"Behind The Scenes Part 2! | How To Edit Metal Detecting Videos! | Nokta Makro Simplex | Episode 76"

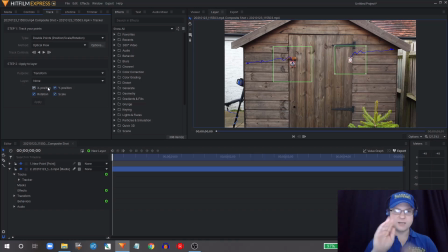2229s
So we're going to have X and Y position, and we're going to have rotation, and we're going to have scale information that we're putting into the point layer. Go to the layer dropdown, hit the point, and then hit apply. Tracking data is now in that point layer.
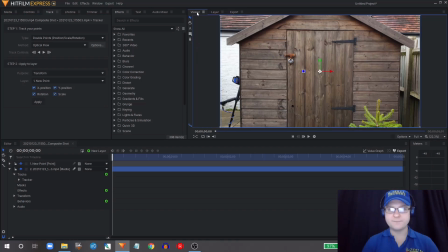2245s
Now I'm going to scoot over back to the viewer, so we can see our entire composite and not just that one layer. And I can go to our media panel and take the logo and drop it onto the timeline just at the start there and position it where I want it. So I think we'll put it here, roughly in between those two tracking markers.
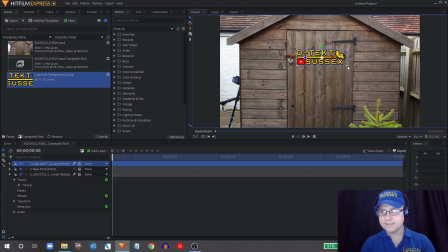2265s
I'm going to make it slightly bigger. And it's a little bit off in terms of rotation, so I'm just going to adjust that a little bit. Let's say about there, I think. And I'll just scooch it over ever so slightly.
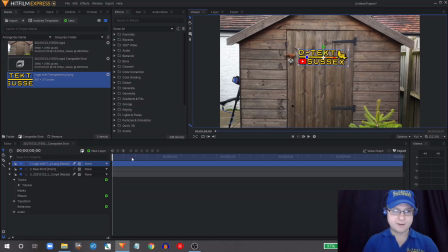2283s
Okay, now if I scrub through the timeline now, you'll see the logo stays exactly where it is.
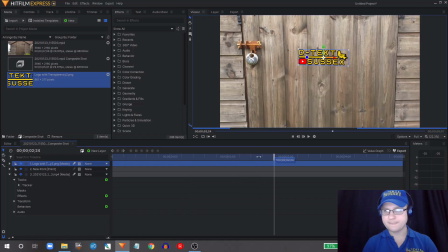2287s
It doesn't change shape, size, or position. That's not what we want.
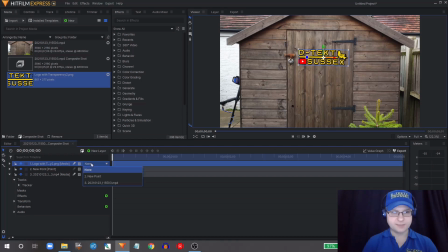2292s
If we go to the logo options down here, we can select this drop down and then tell it to look at the point layer. And that will tell it to use the data that we've saved in there.
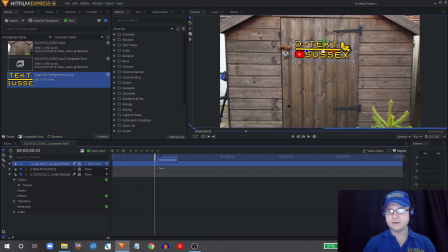2304s
Now if I scrub through, the logo appears to be stuck onto the wood. Now there's a couple of things you can do just to sell this effect a little bit more. You can hit this icon here and activate it, and that is the motion blur.
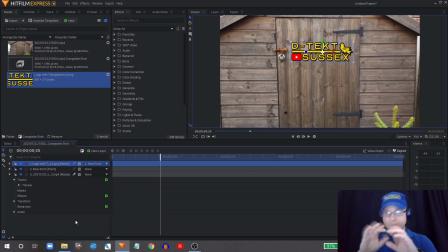2323s
So if the object moves more than a few pixels within one shot, it'll just blur slightly and just add to the realism and add to the effect and the to the audience that it's actually in the shot.
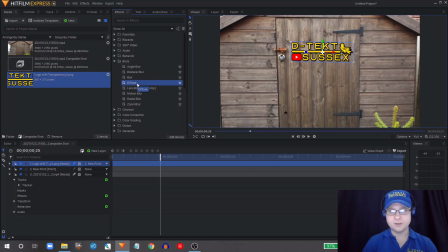2336s
The other thing I like to do is to go up to blurs and use the diffuse option, and you can just drag that down onto the timeline, and if you watch the logo as I let go, it just blurs it slightly just around the edges, and it just means that it feels like it's in there.
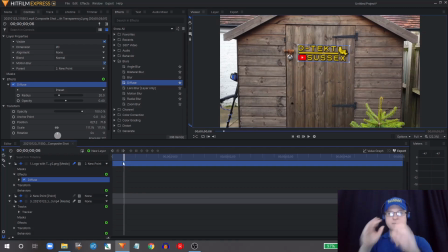2351s
It doesn't feel like it's just been stuck on the top, it feels like it's in the shot. You can then adjust things like the opacity a little bit just to make it blend in a little bit further, and there you have it.
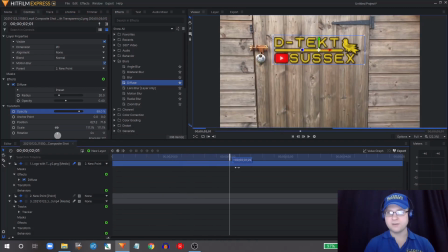2363s
That's how you stick a logo into your footage.
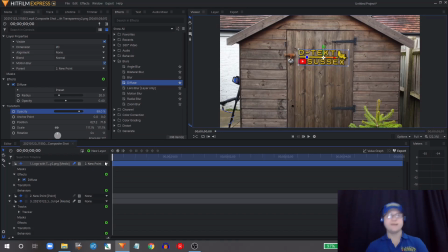2368s
So what I'll do is I'll render that out so you can see a clip of that in action once it's fully fully rendered and playable. And what I'm going to do now is head out into the garden and show you just a few of the more advanced visual effects that you can stick into your videos.
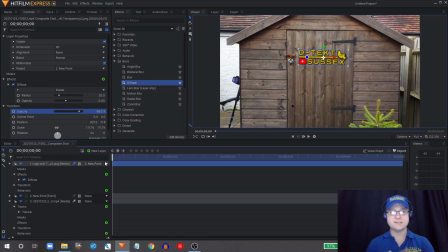2383s
I love putting visual effects into my videos. They're not necessary at all for metal detecting videos, but I like to do them. It's kind of my thing. So I'm going to go out and have a little bit of fun and show you a few special effects out there. And I'll see you in a moment.